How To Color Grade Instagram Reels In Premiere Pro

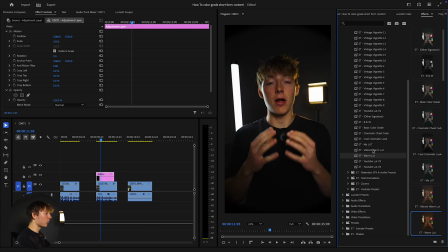[8:14]
And now when I come over to my effects and grab one of these LUTs, it looks like this. The cinematic kind of gives you that cinematic look that looks actually really sweet. I would also pair that with like a vignette. So now you kind of get that like zoned in type of style LUT that looks pretty cool, like this one.
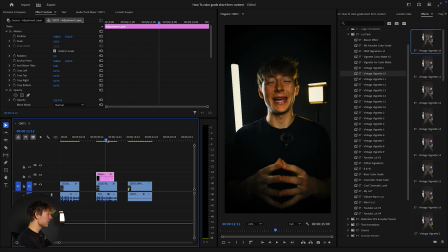[8:32]
This combo is absolutely amazing. You'll blow away about any of your friends when you see that. But let's just recreate this kind of look that looks really cool. And then the next look will be a type of dreamy outside warm look that looks absolutely
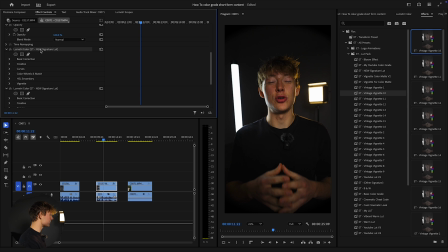[8:50]
fantastic for outside footage. But for this video, we're just gonna create this one again really quick, like I did in the last one.
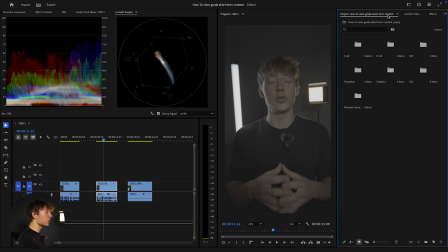[8:59]
Make sure you have both of these open. Come over. I always start with my basic color grades, input that conversion LUT,
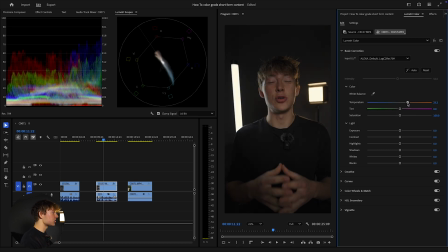[9:07]
and then just kind of mess with the settings and bring to the right, make my skin tone a lot nicer. Same with bringing that right yellow LED light pop more. I also will probably just up the saturation just slightly.
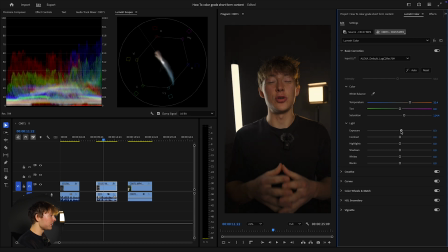[9:23]
All you wanna do is really just kinda grab these and up them and down them slightly. Not too much, not too little. And you get just a really cool effect. I'm gonna bring this highlight to the right just so my skin pops a lot more. I kinda want to bring this down so then the shadows help in the background.
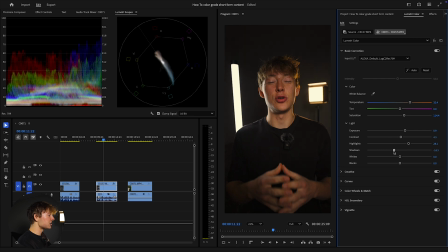[9:41]
It forces me to separate from the backdrop. Now these whites are gonna help out too, so I get this nice kind of ring around my face. And these blacks, once again, I wouldn't really touch these blacks just because the blacks are very,
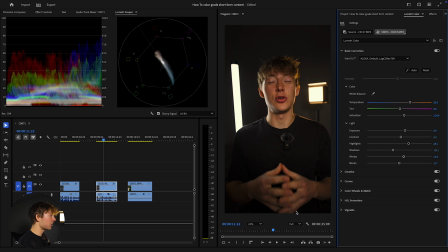[9:56]
very touchy. maybe down a little bit just to help this black under my hands. And we're getting a really good effect so far. Again, do the exact same thing with your thing I showed you earlier by getting the perfect skin tone. You can also add a vignette that looks actually pretty cool just by coming down here, turning the amount,
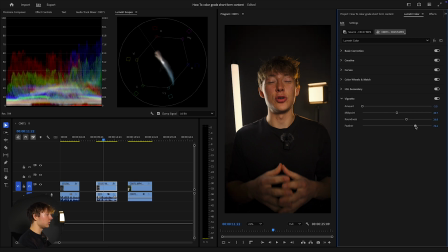[10:13]
mess with like the midpoints and the roundness, and you can kind of get like this effect. That looks pretty sick.
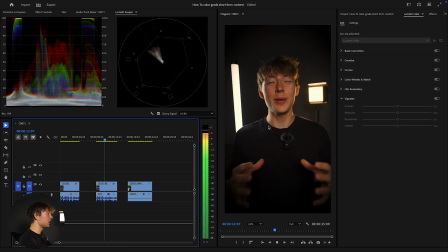[10:19]
If I play this, this is some really clean looking color grade. I love that. It looks like we're actually missing quite a bit, but that is completely fine. As long as you think it's good looking, you'll be a-okay.
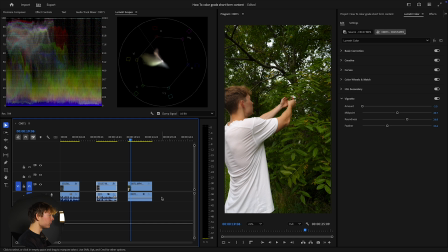[10:32]
Now let's go on to that bloom effect that I showed you earlier. And what you essentially do is, for this one, I actually didn't use a conversion LUT because I was just shooting in the wrong profile. But what I like to do is make this dreamy by coming over the temperature, bringing it to the right,
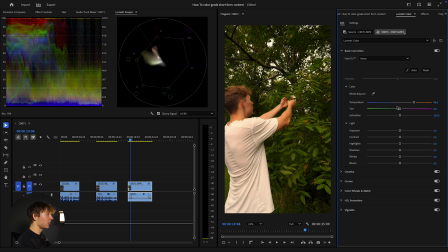[10:50]
and kind of making the picture warmish on the outside clips, bringing this to the left of the tint, so then the color of the trees and the leaves really pop more and very bright, vibrant.
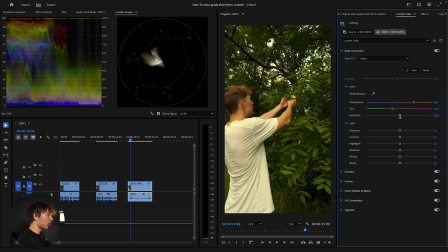[11:03]
That separates me with the white shirt and this green. I also like to up the saturation just to give it even more pop. And now we're kind of giving that film look. What you can do is come over to the exposure. If you want to pop this more, you can, but I'm just going to pop it slightly because if I do, then my white t-shirt overpowers a lot of things.
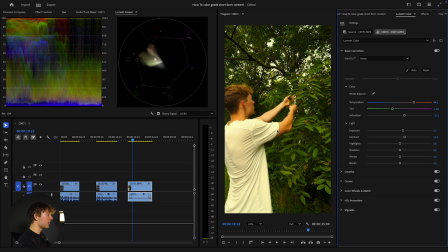[11:23]
I can come over the contrast, make this a little to the right, so now it really helps the shadows and the leaves pop a lot more. Same with these highlights. If I bring it to the right, you can see that the leaves pop a lot, and it kind of gives it a more yellow effect.
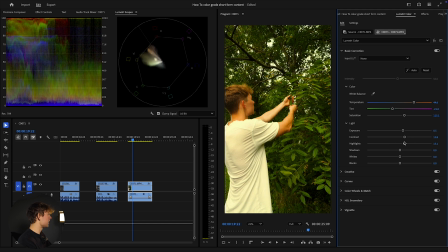[11:38]
When I'm dragging this to the right, you can see in the top left that all the colors kind of go upwards, and we don't really want that too much. So what I'm gonna do is I'm gonna bring it up just slightly. And now for the shadows, I kind of want these leaves to give nice shadows from the top one to the bottom.
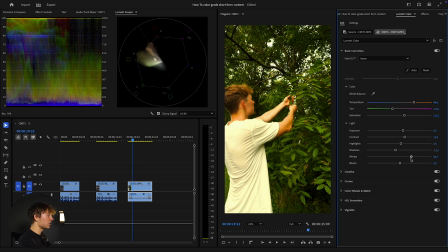[11:57]
So what I'm gonna do is I'm just gonna bring it down to the left and crank this white to the right just to get it that nice dreamy look. Kind of now we have that dreamy look. But what really makes this dreamy look pop is when we come over to my LUT pack.
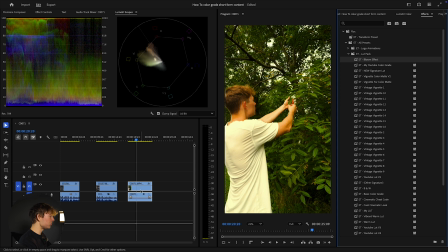[12:12]
You guys don't have to do this, but what I like to do is I like to duplicate this. So when you use the bloom effect, you duplicate it. You put the bloom effect on the top layer.